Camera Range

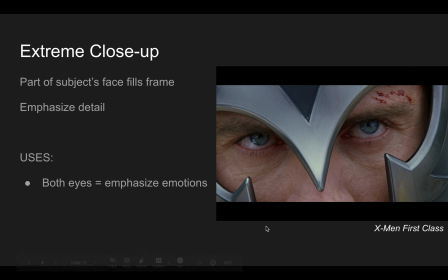(16:25)
And so in this case, the detail is the eyes, the emotion that comes through the eyes. So much emotion in humans comes through our eyes, and so viewers know that, and they can identify with that.
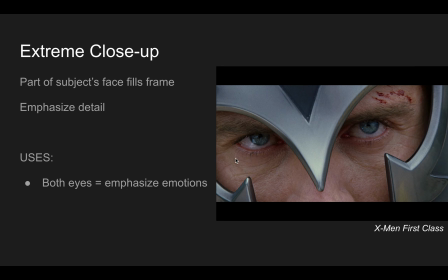(16:38)
And we see here in Magneto's eyes a kind of quiet rage and anger. And Magneto as a character kind of always is quietly seething with anger.
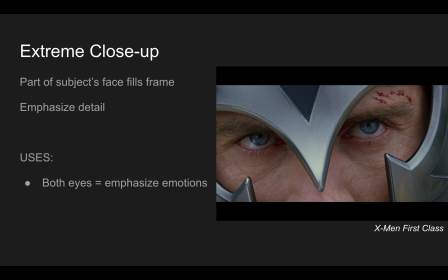(16:56)
And if you're familiar with the films and his story, you can understand why he's like that. But you can see that so well in the eyes here, thanks to the extreme close-up.
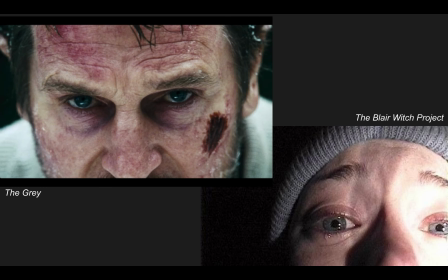(17:12)
A couple more examples of this. If you want to pause and linger on this, you can. Basically, it's the same effect in both of these shots here. Different emotions, but you get the idea.
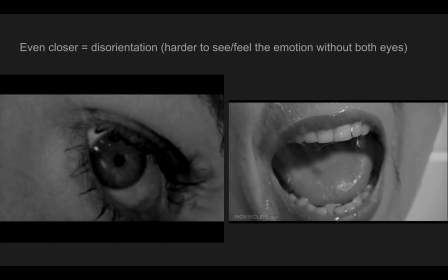(17:27)
Sometimes, I know that I said that the extreme close-up is almost always used to focus on the eyes. Sometimes it's not. Sometimes it's the mouth. Sometimes it's maybe another part of the body, or even just another object altogether. An interesting effect occurs when you
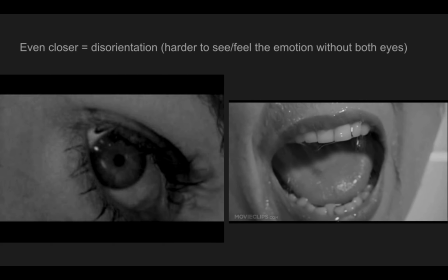(17:46)
move away from both eyes or the face itself and only focus on one eye or the mouth or the nose or something like that. It's a lot harder to experience the emotion or to identify with the emotion.
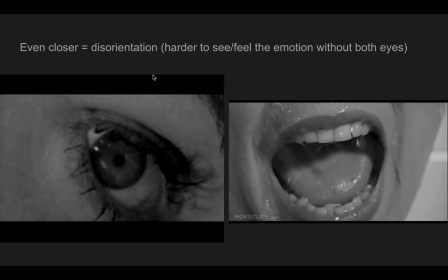(18:02)
This, of course, these are two shots, extreme close-up shots from the famous shower sequence in Psycho. We'll probably watch that shower sequence later on when we talk about editing. But there's a wide range of shots used in that sequence, and a lot of extreme close-ups here.
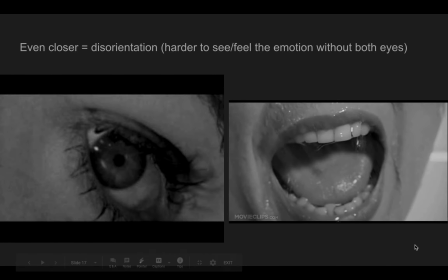(18:19)
Of course, the mouth as she's screaming. This is emphasizing her terror, but the way that the camera kind of, I should say the scene kind of cuts so quickly
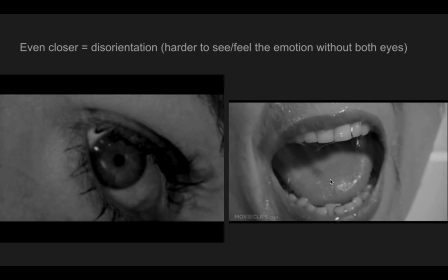(18:35)
from eyes to mouth to the knife to the water to everything. We as viewers become really disoriented, and it's a really disorienting scene. It's a chaotic scene, and so again, like we talked about yesterday,
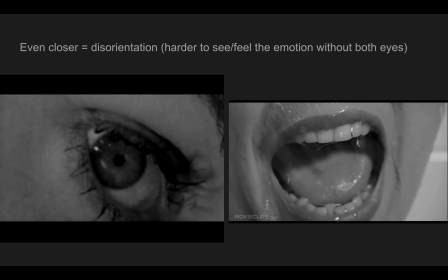(18:51)
the cinematographer is working with the director to try to create images that convey the tone of the scene or of the film, and so a character getting murdered in the shower is a terrifying and chaotic moment,
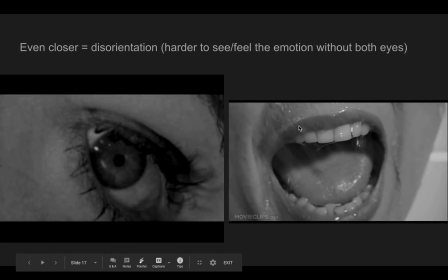(19:07)
and should feel that way and should look that way. And so the extreme close-ups here help to kind of distance us from the people and kind of make us feel a little bit unsettled.
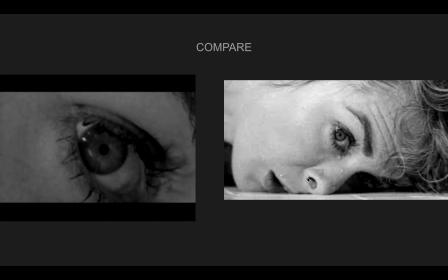(19:26)
Just a quick comparison here. Of course, on the right is a close-up of Marion Crane's face. Here's an extreme close-up, kind of the same shot, but in this one we're just focused on her eye. Here, you can see emotion, right? You can see the kind of final terror as her face relaxes in death.
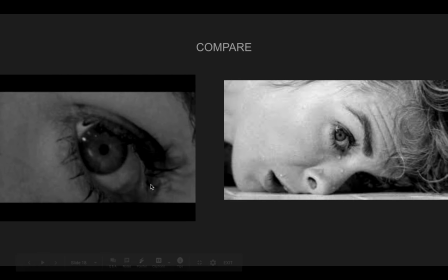(19:45)
But here, if you had to try to identify an emotion just based on this image of her eye, it'd be a lot harder to do. And that's because the extreme close-up When it only focuses on one eye,
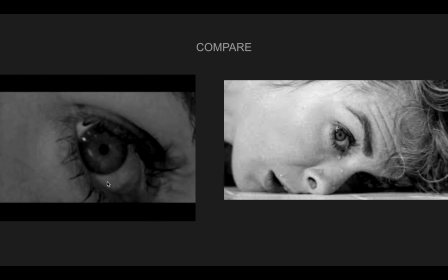(19:58)
it's going to be a lot harder for audiences and viewers to read that expression.
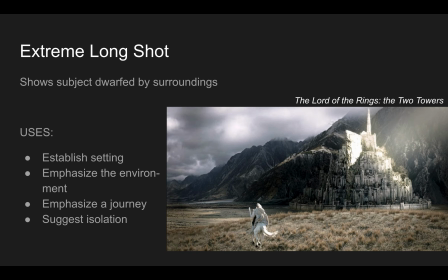(20:07)
Okay, pulling back, way back, we get the extreme long shot. And the extreme long shot usually includes a human subject, but they're oftentimes very small, they're dwarfed.
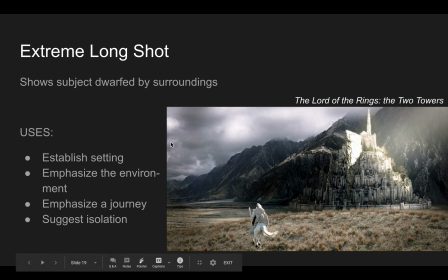(20:22)
The emphasis here, I'd say the main purpose of the extreme long shot is to show the character in their surroundings.